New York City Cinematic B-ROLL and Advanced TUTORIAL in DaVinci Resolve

How did you like that creamy B-roll? I feel like that this is my most advanced travel video, so I figured I create an in-depth tutorial because there are some pretty advanced stuff going on in the editing department. But hey, if you liked it, please show it by smashing the like button. It'd be a great help. Let's get started, but first, intro.
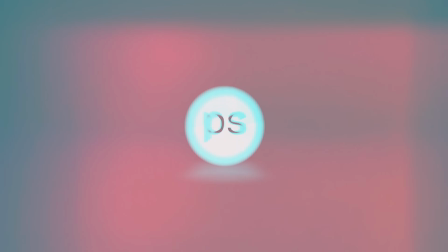What's up everyone, Peter here, with an LA shirt for a New York video. I don't have much BTS of the shooting, ironically, and it was more about the editing magic.
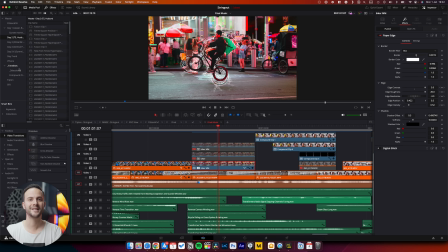To get to the point to start editing, I had to do a lot of organization, so if you're interested in that, I will link a dedicated video at the end and in the description under the like button, which, by the way, you could smash, if you like the B-roll. For this video, let's break down the toughest edits and transitions, starting with the dog cap hyperlapse transition.
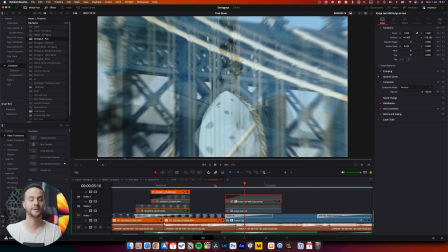I already had a pretty good result with a simple dissolve transition, but I wanted to make it smoother.
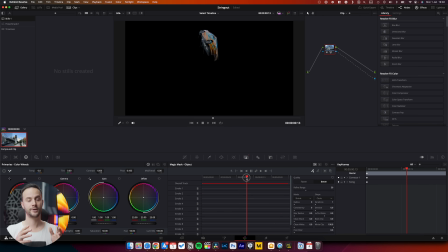So I duplicated the clip and used magic mask for the dog and the cab,
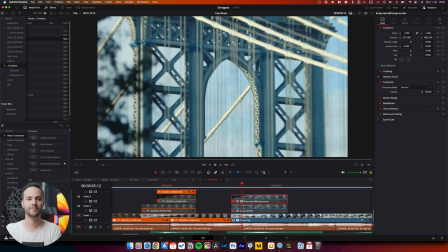put it in a compound clip and added some slide-in keyframes and eased in the opacity. Little big details, right? What do you think about it? Please share your thoughts in the comments. There were quite some hyperlapses in this B-roll, and of course there are dedicated courses on how to shoot them. Photos, gimbal, 360 camera. Here I combine both.
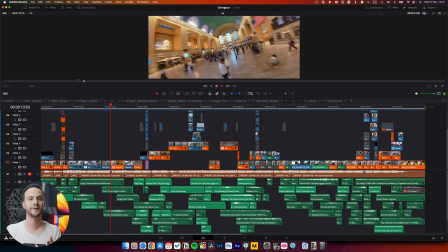For example, the Brooklyn Bridge, the fountain, church, and the first Grand Central Terminal shots are done with an Insta360. But the second Grand Central Terminal hyperlapse are photos. Here, I would like to thank my brother Marek, who was so patient when I shot these hyperlapses since they are so time-consuming. The easiest way to shoot is probably the 360 camera, and it gives you the most flexibility in post. So here, I'd like to show you how I edited the Brooklyn Bridge shot. I selected the in and out points, and from there I added keyframes.
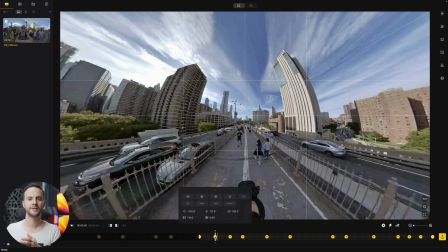One pro tip here is to not only play around with the keyframes,
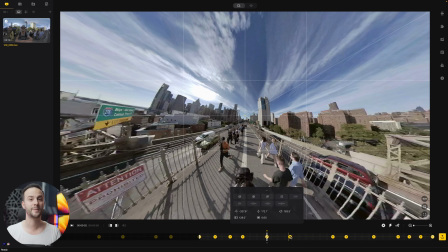but with easing them in and out, which basically can achieve a more smoother movement.
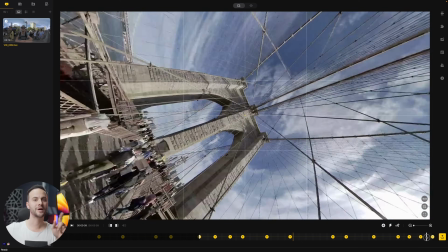Lastly, originally I had the end rotation to counterclockwise, but since the Grand Central Terminal was clockwise,
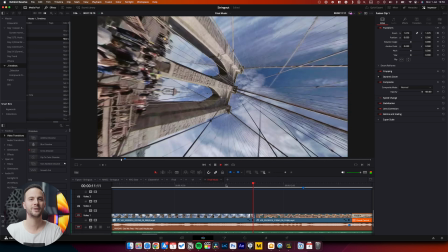I changed it, and there I actually didn't even apply any transition, just a speed ramp. Now, I want to show you a next level seamless transition. The cab and the buildings transition.
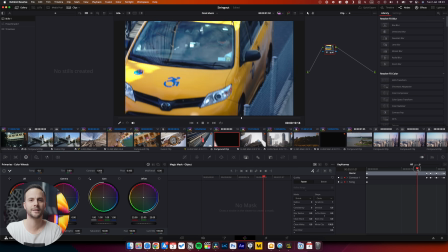If we check the two clips, it is a hard cut and doesn't look that good.
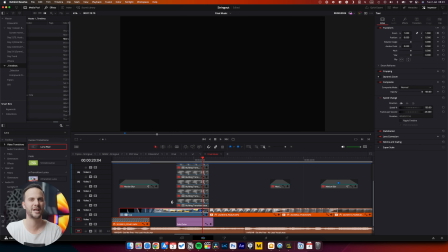I tried Luma transition, but the colors and shapes just seemed off and not seamless at all,
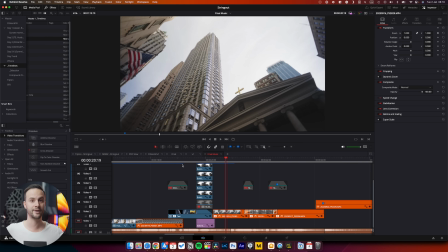even though the sky on both clips were pretty high.
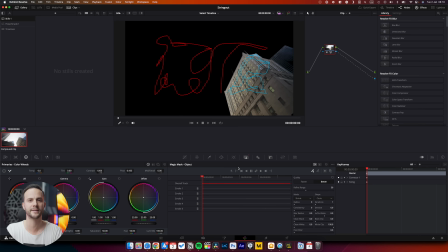So to make everything come together, I decided to use magic mask for each building and have them slide in with some keyframes.
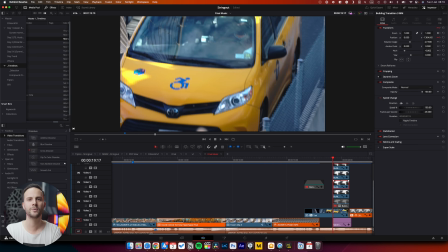Here, at keyframes, I'd like to highlight the pitch and yaw sliders.
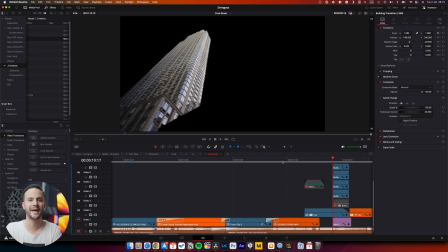I didn't only use position and zoom keyframes, but these two add some extra flavor to the transition with their 3D kind of imitation.
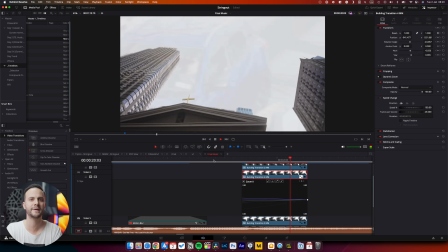And this minor adjustment with 4 extra layers brought the whole transition together, even with the two clips having a basic hard cut. There is this one particular clip at the summit in the One Vanderbilt building that I loved just the way it was.
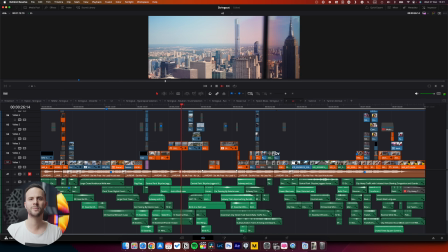I loved the reflections, and this is why I used the scene for my opening shot, but there was this one angle where I could shoot both of what's front of me and what's behind me,
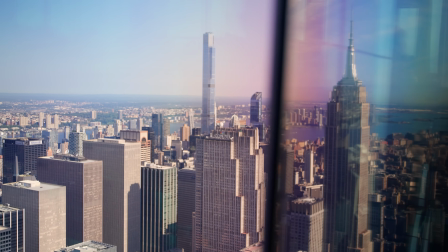and if you pay attention you can see how the landscape changes.